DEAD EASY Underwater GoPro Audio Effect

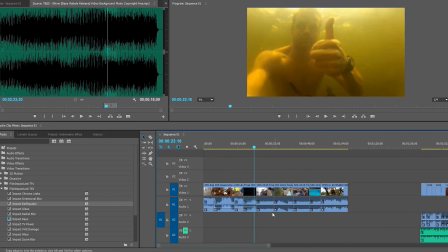90s
Okay guys, so right here is the clip you just watched, and down the timeline you can follow along and pause the video if you need to.
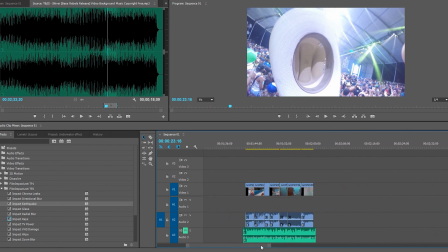98s
If you don't want to go any further, basically I'm going to show you what a low pass filter does. That's the gist of this edit. But right here I've just pulled some raw clips out. I've muted the sound or the music for a sec.
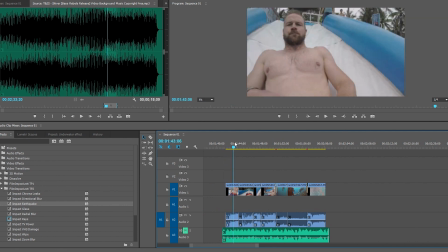109s
So up here you can see I'm in Thailand getting ready to go down this slide, flying down.
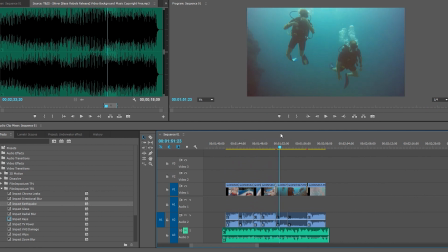115s
I'm launching off the slide, and I've done one of those straight cut transitions to scuba diving underwater, and then a
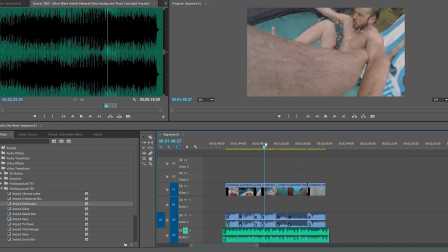125s
transition back to me coming out of the water. So in this section right here that I'm seeking through,
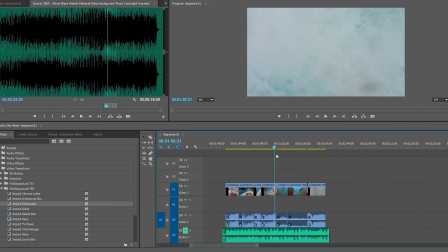130s
you're going to be applying the low pass filter to drop all of the treble
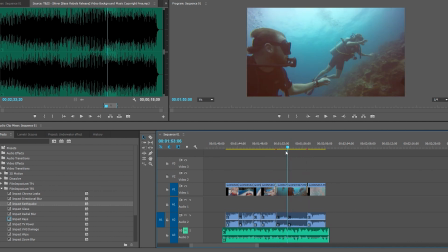135s
out of the audio to make it sound to your ears like you're underwater with the music as well.
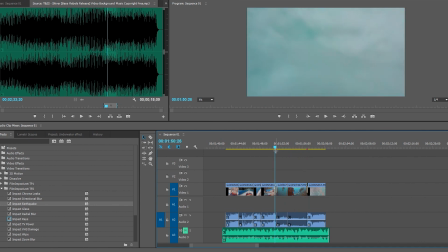140s
And again, the best thing to aid your visual
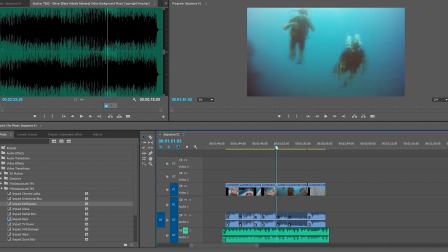144s
perception of clips, like I said, straight cut can transport you in time and in place. The best accessory to that is having audio do the same for your ears, so it'll just better play into the effect you're trying to draw.
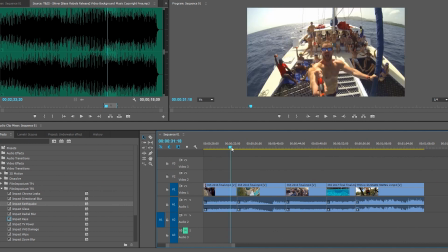158s
So with all the clips you just saw, every one of these I had already applied in my original edits
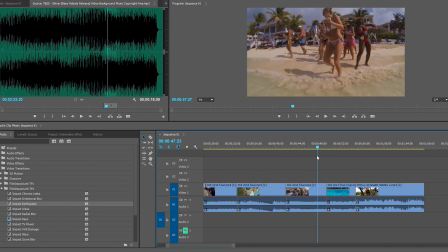163s
the low pass filter at the moments of going underwater.
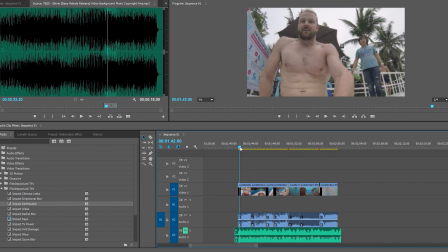168s
And I'd say, yeah, this started doing this around the first Hero 1 I had in my first year of the edits.
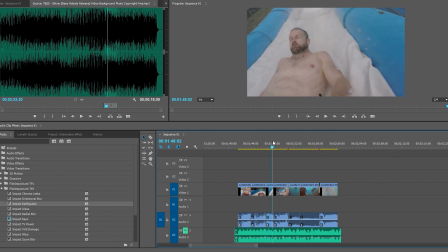174s
And I noticed even GoPro picked up on the effect and was using it in their compilations as well.
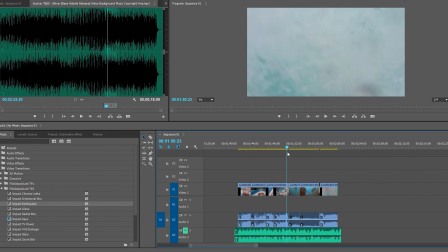179s
But anyway, we seek to the moment of going underwater, so it's going to be right about there. I'm going to use the razor tool to cut my audio track or music track,
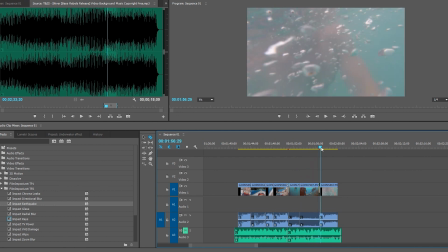192s
and then razor tool right as I peek out above the water, right about there, razor tool. I assume you guys can see all this.
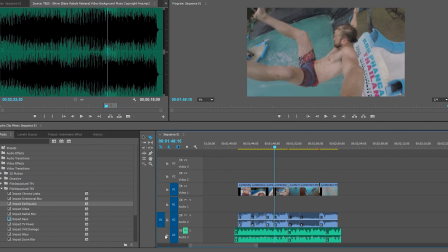204s
Okay, and I'm going to unmute this track here.
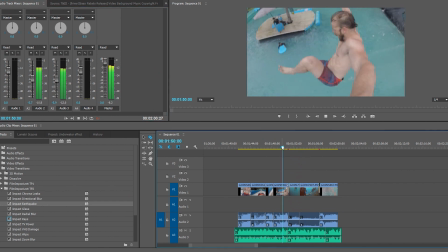211s
Pretty loud. Let's take that down. Okay, so right now we have no change in audio.
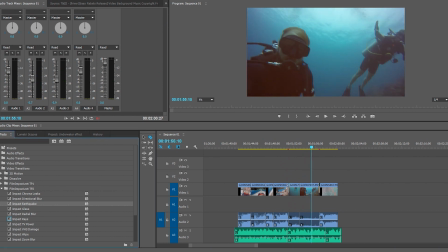220s
I'll pause that. Over my effects tab, audio effects, scroll down. Quick insert is high pass, is the classic filter you're going to use for a telephone voice. So low pass is something that's taking us underwater.
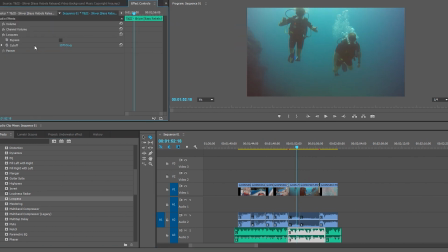234s
If I go to my effects up here, it's defaulting to 1300 hertz as a cutoff.
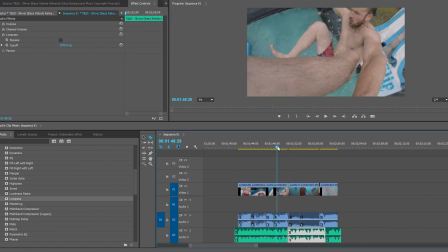241s
So I'll play this through for you.
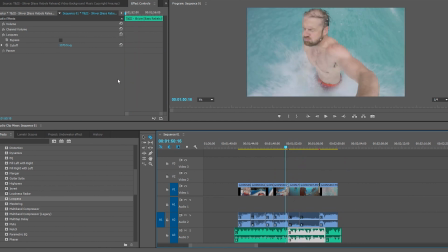245s
And that's done pretty well. And now you can hear more scuba bubbles. It makes it more realistic that the audio or the music is behind us in lesser volume and of lesser importance.
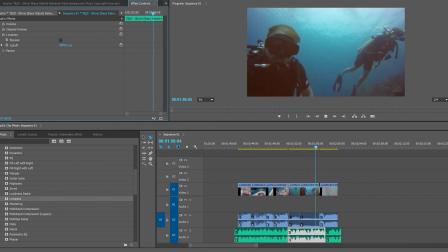260s
And if I seek up, I can make it a lot higher. I can take it way down, which will taking it way down will make it sound almost deeper in water, so you can almost gauge how much you want to take off by how deep you are in the water scenes. A pool wouldn't be so much. Scuba diving deep would be a lot more.
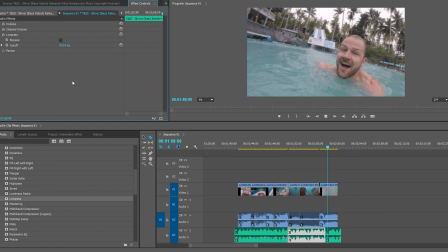280s
There's 600, and it's very bassy. And it's basically that easy, guys.
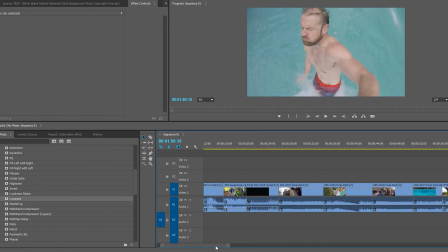288s
If you want to go into a little more detail, some of my examples, if you watch them over down here, actually have a keyframe fade in, fade out. So if I got rid of, how am I going to do this? If I got rid of rid of those blade marks.
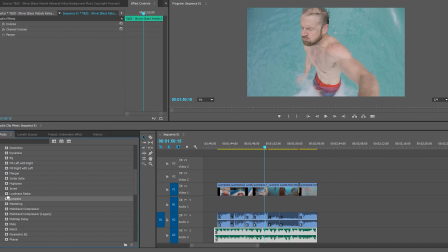306s
I can also apply a low pass. I can have it peaking at these moments.
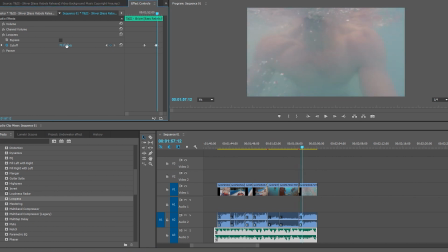320s
And then just outside I can have it ramp up to, I don't even know, I'm just going to guess here, ramp up to 7,000 and then start in at 7,000. Okay, and then you get the same effect without using the blade tool, and you'll get a ramp down effect. So let's play this.